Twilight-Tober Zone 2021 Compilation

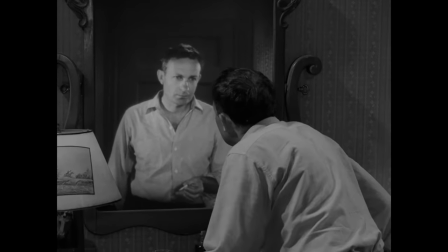[49:34]
Nervous Man in a Four Dollar Room contains quite possibly the best performance in a single Twilight Zone episode.
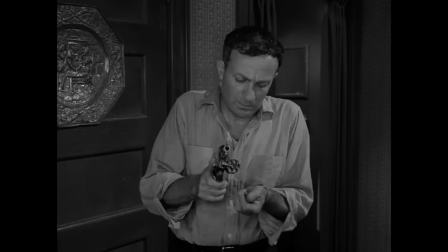[49:41]
Joe Mantel plays two versions of the same character, and he is absolutely incredible.
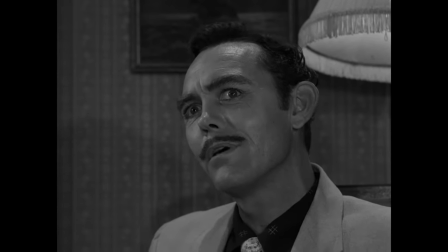[49:46]
William D. Gordon is the only other actor in the episode, and he's fantastic as well in his two short scenes, but Mantel just jumps out at the viewer with his dual portrayal.
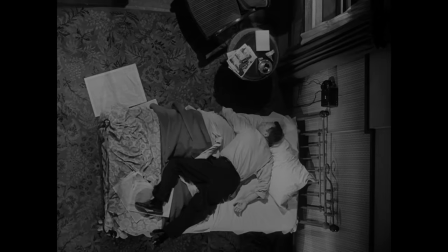[49:55]
How he interacts with and plays off himself is phenomenal. A lot of the strength of that performance is due to the magnificently creative way
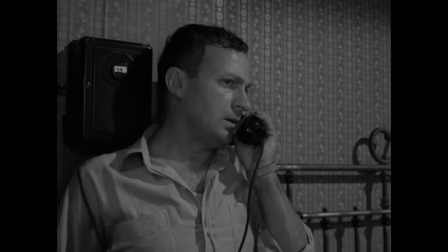[50:03]
director Douglas Hayes and cinematographer George T. Clemons shot this episode. Instead of the split screen that was suggested in the script by Serling,
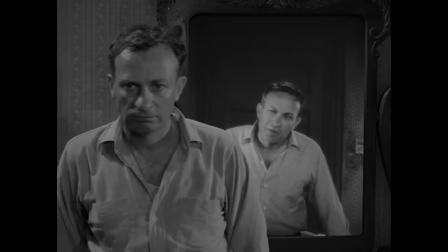[50:11]
they used rear projection and timed camera movements and blocking to pull off Mantell's character trading lines with himself in real time.
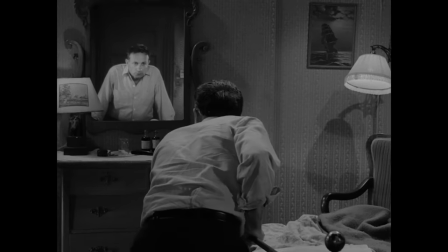[50:19]
The effect still holds up. Rear projection is often noticeable in films and television shot around this time period.
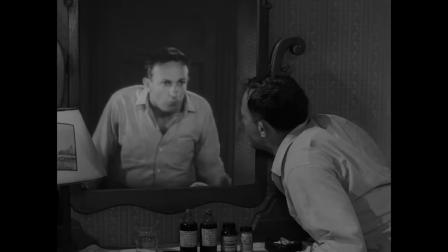[50:25]
You can see that the mirror scenes look a little less clear than the rest of the footage,
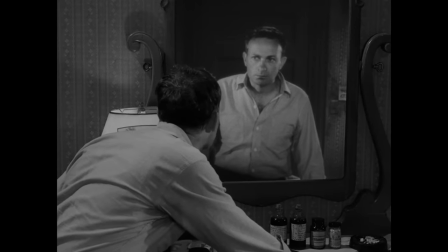[50:29]
but that's forgotten instantly by the dynamic perspective motion and performances of this installment's lead actor.
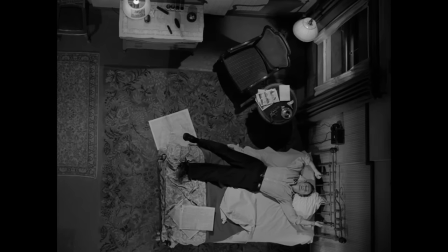[50:35]
The fact that this whole episode takes place in one small room is a large part of the themes here, but it doesn't hinder what we're seeing at all.
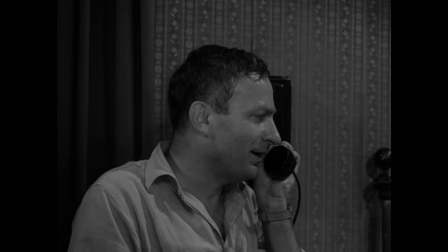[50:42]
It actually enhances it. Jackie Rhodes is a small-time crook who works small-time jobs for a criminal contact of his named George.
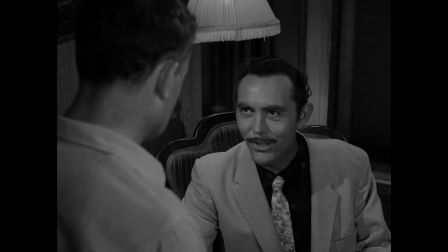[50:50]
But for Jackie's newest job, George has upped the ante considerably.
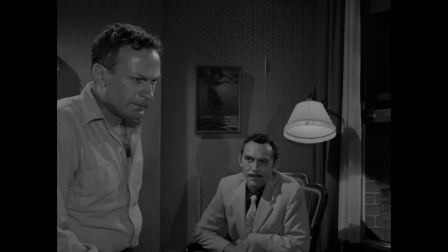[50:55]
An old man who owns a local bar has been belligerent to George's organization, not paying protection money, kicking them out of his place, etc.
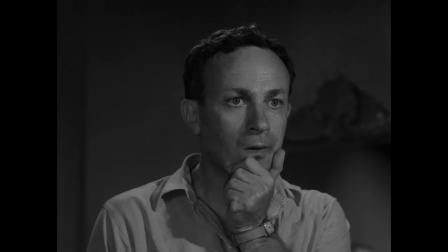[51:03]
Jackie is tasked with killing the old man at 2am that night.
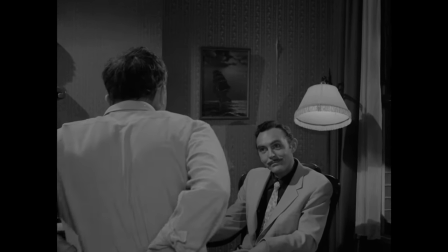[51:07]
Since Rhodes isn't known to be a killer, George tells him he'll be able to slip out unnoticed with the deed done.
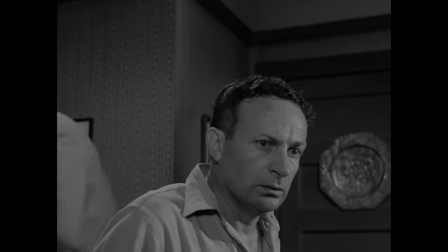[51:14]
Jackie reluctantly agrees and soon after, he's confronted by his own reflection.
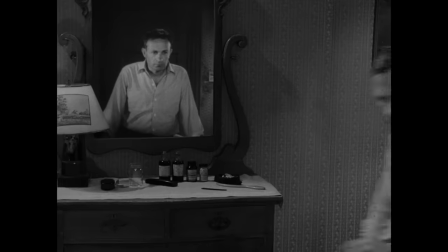[51:19]
This Jackie is strong, smart, and has an abundant amount of courage.
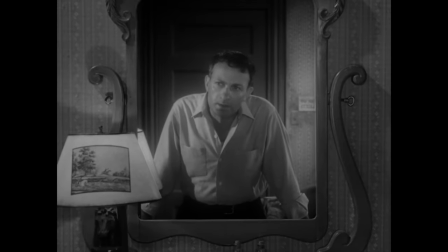[51:23]
He argues with himself about killing the old man, and brings up all the wrong choices he made in his past that led him to be a nervous man in a $4 room,
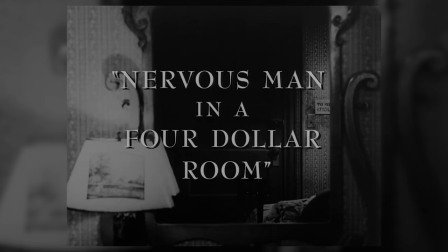[51:32]
ready to cross a line he can't come back from. While it was the third to air, this was actually the first episode that went into production for season two.
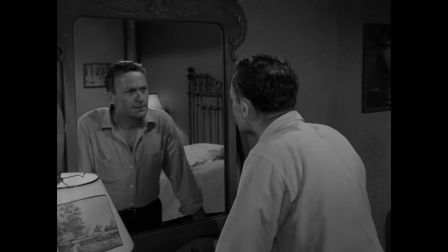[51:41]
It came in under budget because of the limited location and actors involved.
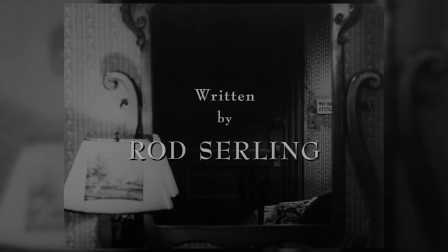[51:45]
This was done purposely by Serling to adhere to CBS's request to cut costs, as we mentioned before.
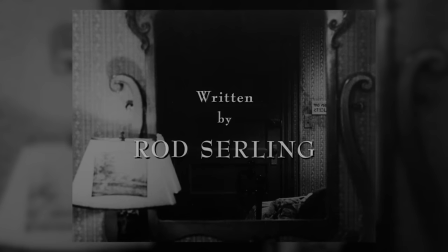[51:51]
It features one of Rod's more clever narrator appearances.
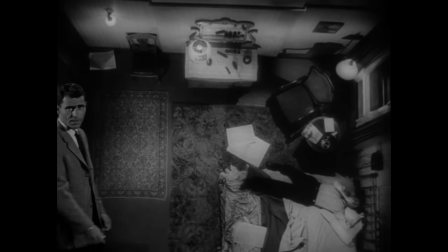[51:55]
We get a shot at the top of the room looking down on Jackie as Rod walks on screen upright, creating the illusion that he's walking on the walls.
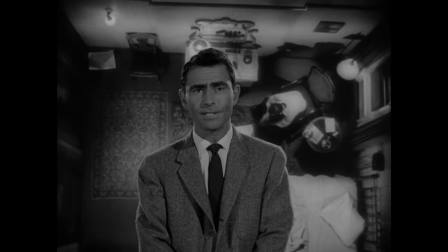[52:03]
This shot was again achieved by using rear projection, just another innovative visual to add to this episode.
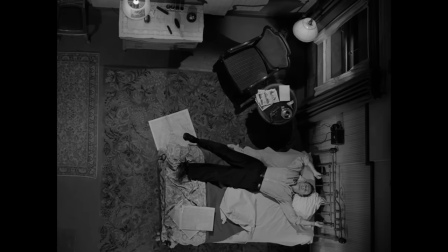[52:09]
They use this shot later, too, and it magnifies how Jackie is trapped in a situation he can't escape from.
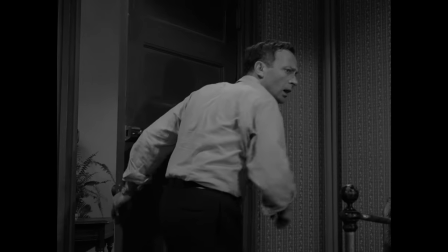[52:14]
All his choices throughout his life have led him to where he is, and there's seemingly no way out.
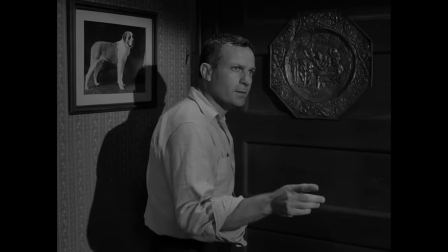[52:20]
I really can't understate how great Joe Mantell is in both Jackie roles.
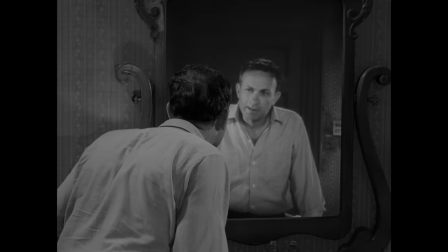[52:25]
Seeing him have a conversation with himself ranges from hopeful to sad and more, but it's always riveting stuff.
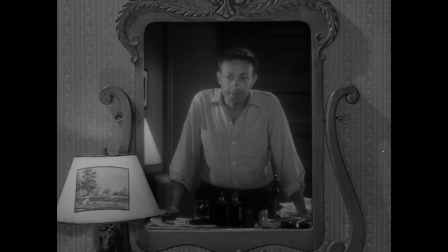[52:32]
I was zoned in to every word he said, every expression he made.
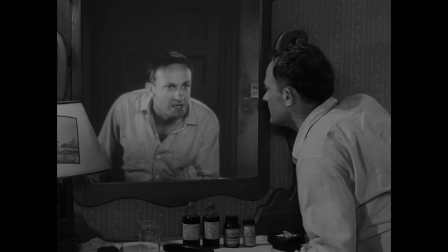[52:36] I want to live with all the guts and goodness you left behind. I want to live the dreams you dreamed and never had the guts to live.
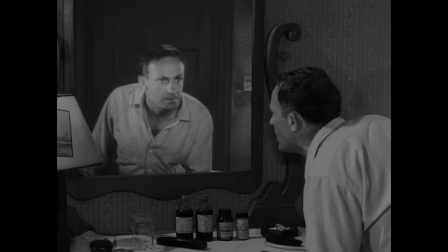[52:42] Big fat chance.
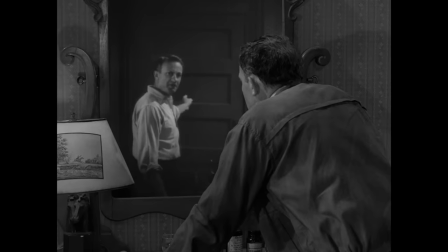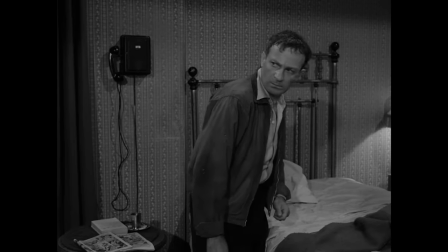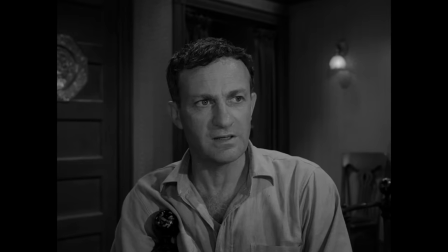[52:54]
It's really incredible how effortlessly he goes from coward to confident.
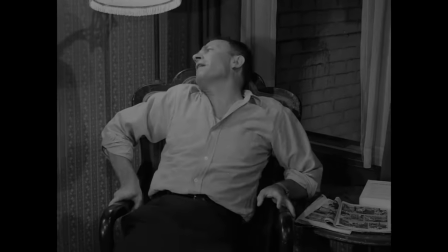[52:59]
While the underappreciated Joe Mantel is a real tour de force here, let's not forget how great William D. Gordon is in his limited screen time.
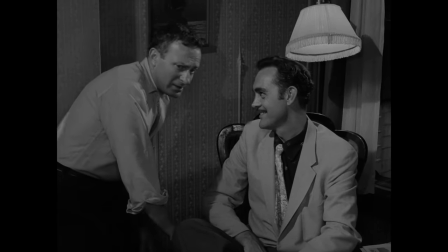[53:06]
George is intimidating and unpredictable. I love how he smiles to Jackie's face, but when Rhodes turns his back to him, he scowls with impatience.
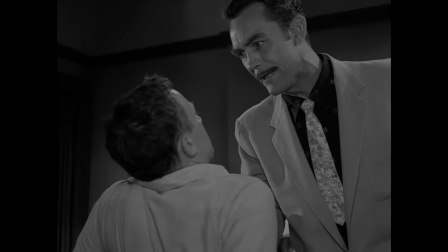[53:15]
How George is shot drives home how imposing of a figure he is as well.
I got no guts.
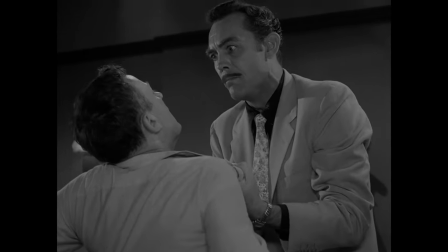[53:21] Get out tonight you're calling. Get guts, Jackie. I don't care where you're from. You get them under the bed, you buy them from a vendor, you grow them in a pot.
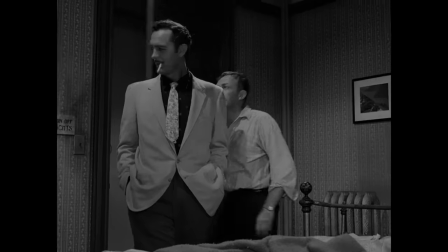[53:27] I don't care, but you get them and you do the job.
Both Mantell and Gordon show up in one more episode each.
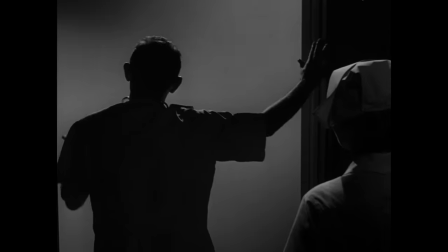[53:33]
Mantell down the road in season five and Gordon only a few episodes later.